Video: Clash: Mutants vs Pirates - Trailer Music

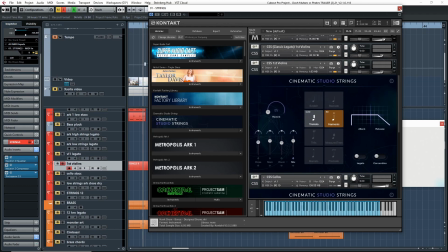[55:54]
So if I play it by themselves.
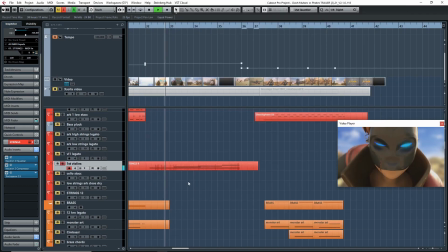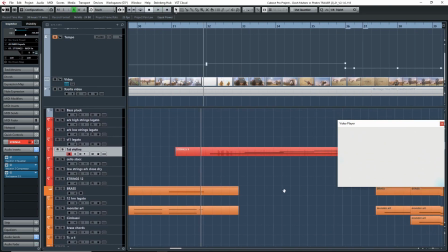[56:02]
Right, so the reason these are here is just to, again, layer with what's going on.
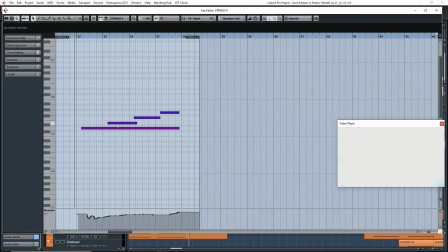[56:06]
They're playing the exact same notes, if I'm not mistaken, D, E, F, G. And yeah,
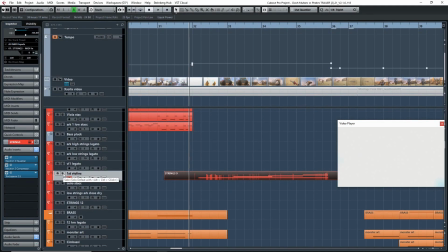[56:11]
this is just the higher frequency, so they kind of layer on top of what the choir is doing.
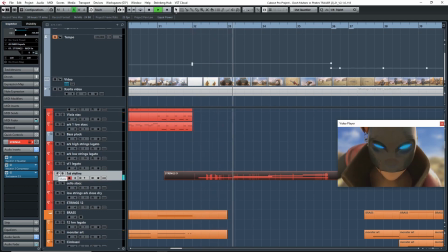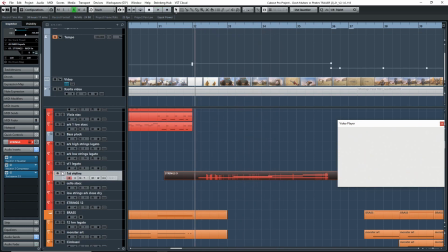[56:23]
Right, so you can hear it when it's not there. Like if I play it with it there and then I take it off, you'll notice it's not, something's missing.
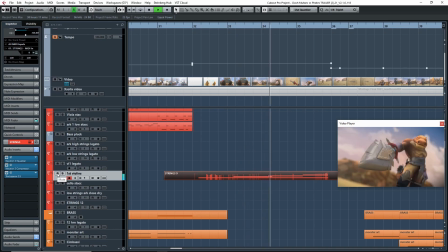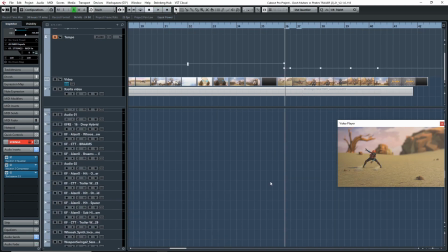[56:36]
It's very subtle, but it's just adding that extra touch to that sound right there. And then of course, to get these
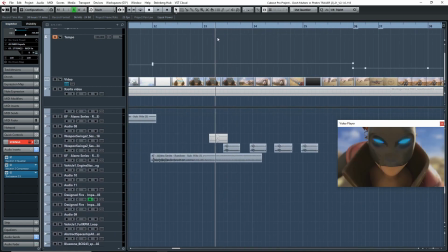[56:46]
whooshes,
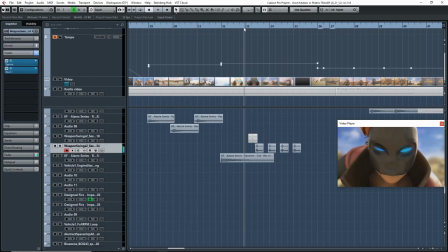[56:50]
these are just lining up to the picture.
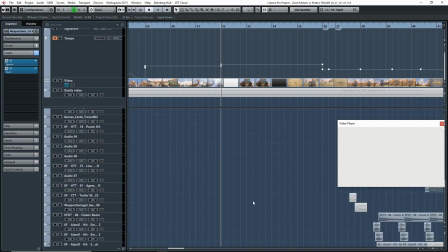[56:56]
That's basically it there. If you want to know more about these, I talk about it in my sound design video on this trailer, so you can check that out.
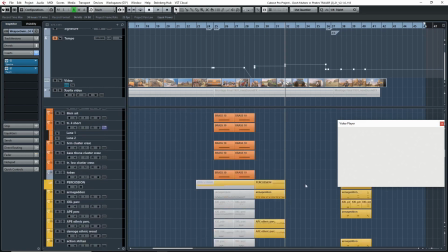[57:03]
But that for this section, this is all that's happening here, right?
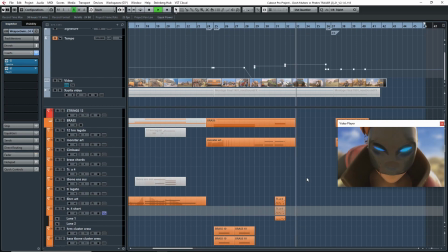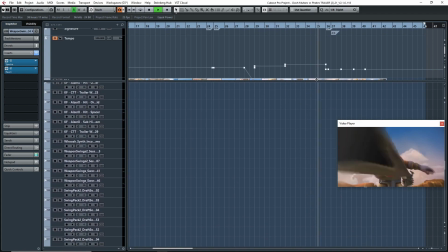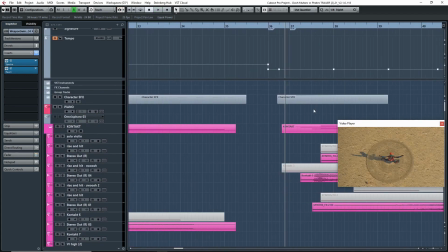[57:17]
Right, so it's pretty simple. It's just a kind of this ambient kind of sound that I wanted.
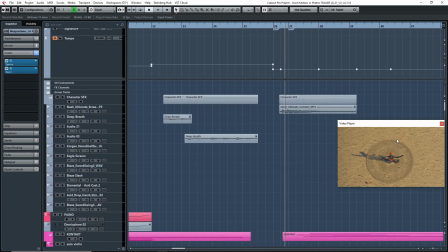[57:22]
And then once Nash, the character here, screams, I wanted that to be on its own.
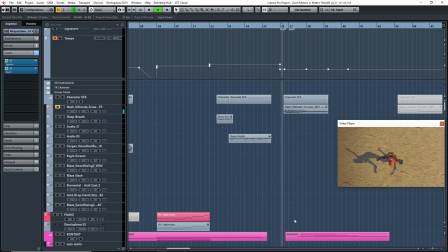[57:29]
So if I mute this, there's actually nothing playing here. Right?
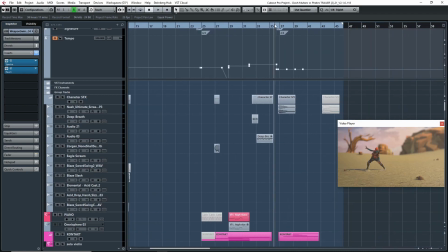[57:34]
So that's what's happening here. It's just this ambient texture, and then suddenly
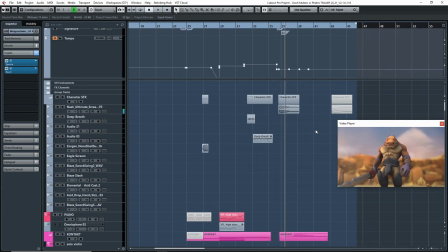[57:40]
you know that something's going to happen, and then you get into the ending, which we already covered here.
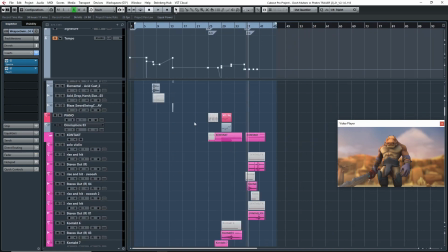[57:45]
So once I had that done, I knew I had, this is pretty much the entire trailer almost.
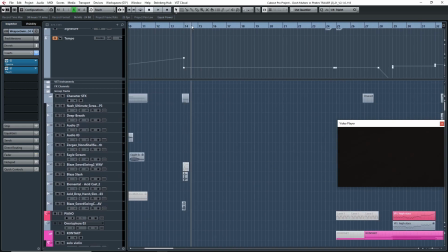[57:49]
I just had this medium section, this middle section here to work on, right?
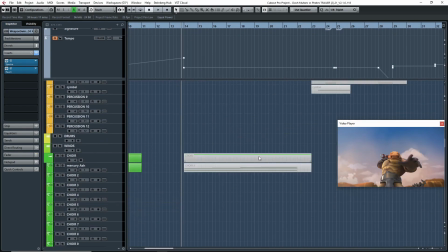[57:58]
And this is probably the section I had a bit more of a harder time working on because I just didn't know what to do or the kind of feeling that I wanted to have,
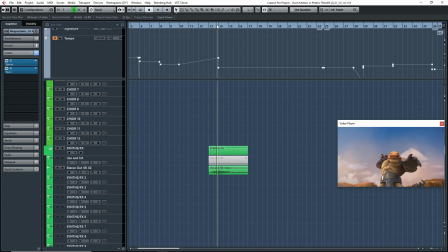[58:06]
because it's a bit more lax. This middle section here, it's a bit more lax. There's not much happening really. You know, you have like players playing cards. There's nothing too interesting in terms of gameplay, in terms of like characters or anything like that. Nothing new is being introduced except for this spaceship here. But yeah,
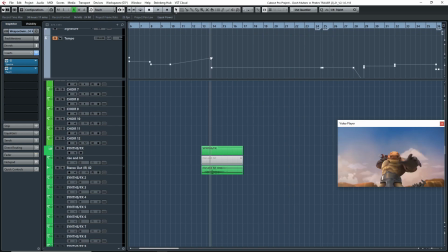[58:26]
like most of the sounds that you'll hear that are interesting in this section are mostly sound design.
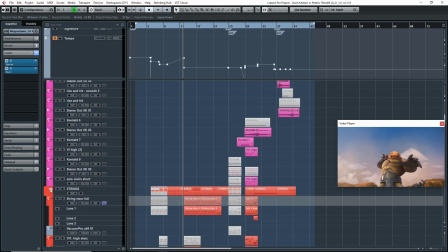[58:33]
So I wanted to keep the music relatively simple while still feel like the trailer's moving forward, right?
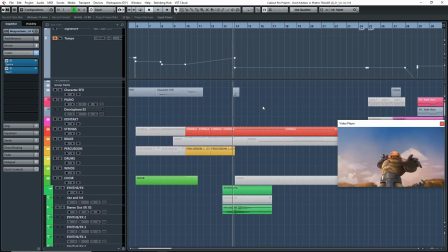[58:40]
I didn't want the trailer to start feeling like kind of boring, so I had to have something that was moving.
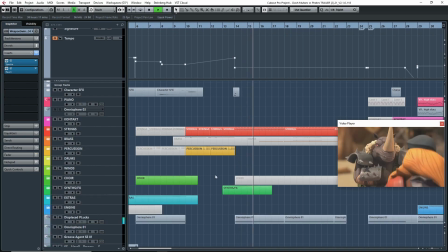[58:46]
So the way I did that, of course, I kept these bass plucks.
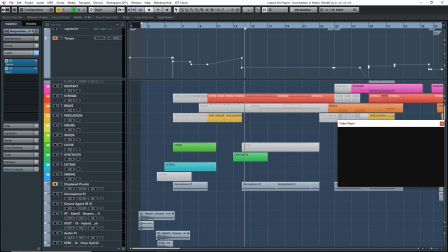[58:53]
So if I take that out, you'll see this huge difference in the feel of the scene.
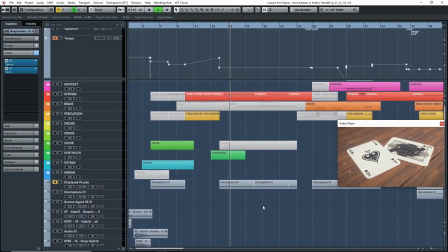[58:59]
Right? Suddenly you don't have that intensity or that you don't have the intensity or that feeling in your stomach like something's gonna happen or something bad is here, right? So you lose that sense of intensity to the scene. So this really helps a lot.
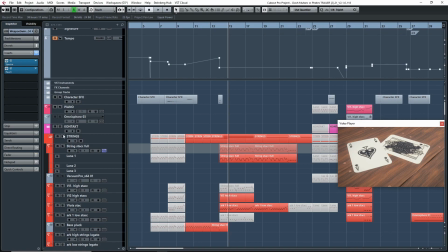[59:16]
Right, and then most of it is just strings.
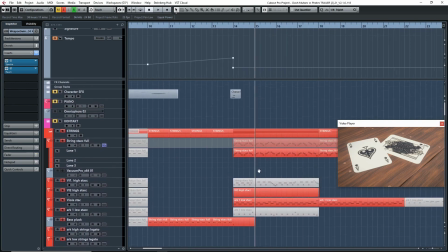[59:18]
So I just wanted to have strings going, and these are basically just ostinatos just to get a rhythm going, and a rhythm that felt like it was moving forward.
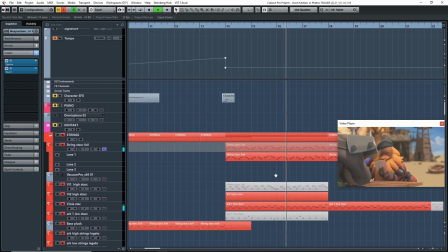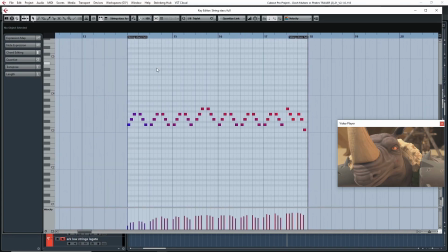[59:35]
And you'll see here, I basically repeat these 4 bars twice, but and yeah, they're very similar. So it's just like a simple pattern going up and down. And then the 4th time it plays, I make it a little bit different.
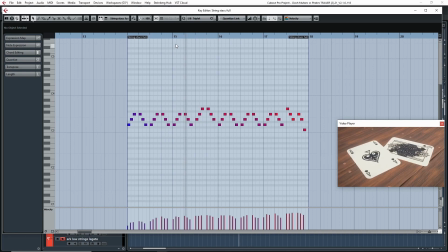[59:50]
I go up by a tone. So, and then the last time it plays, again, it's all the same notes. I'm just switching them around to make it different and make it feel like it's moving. Right?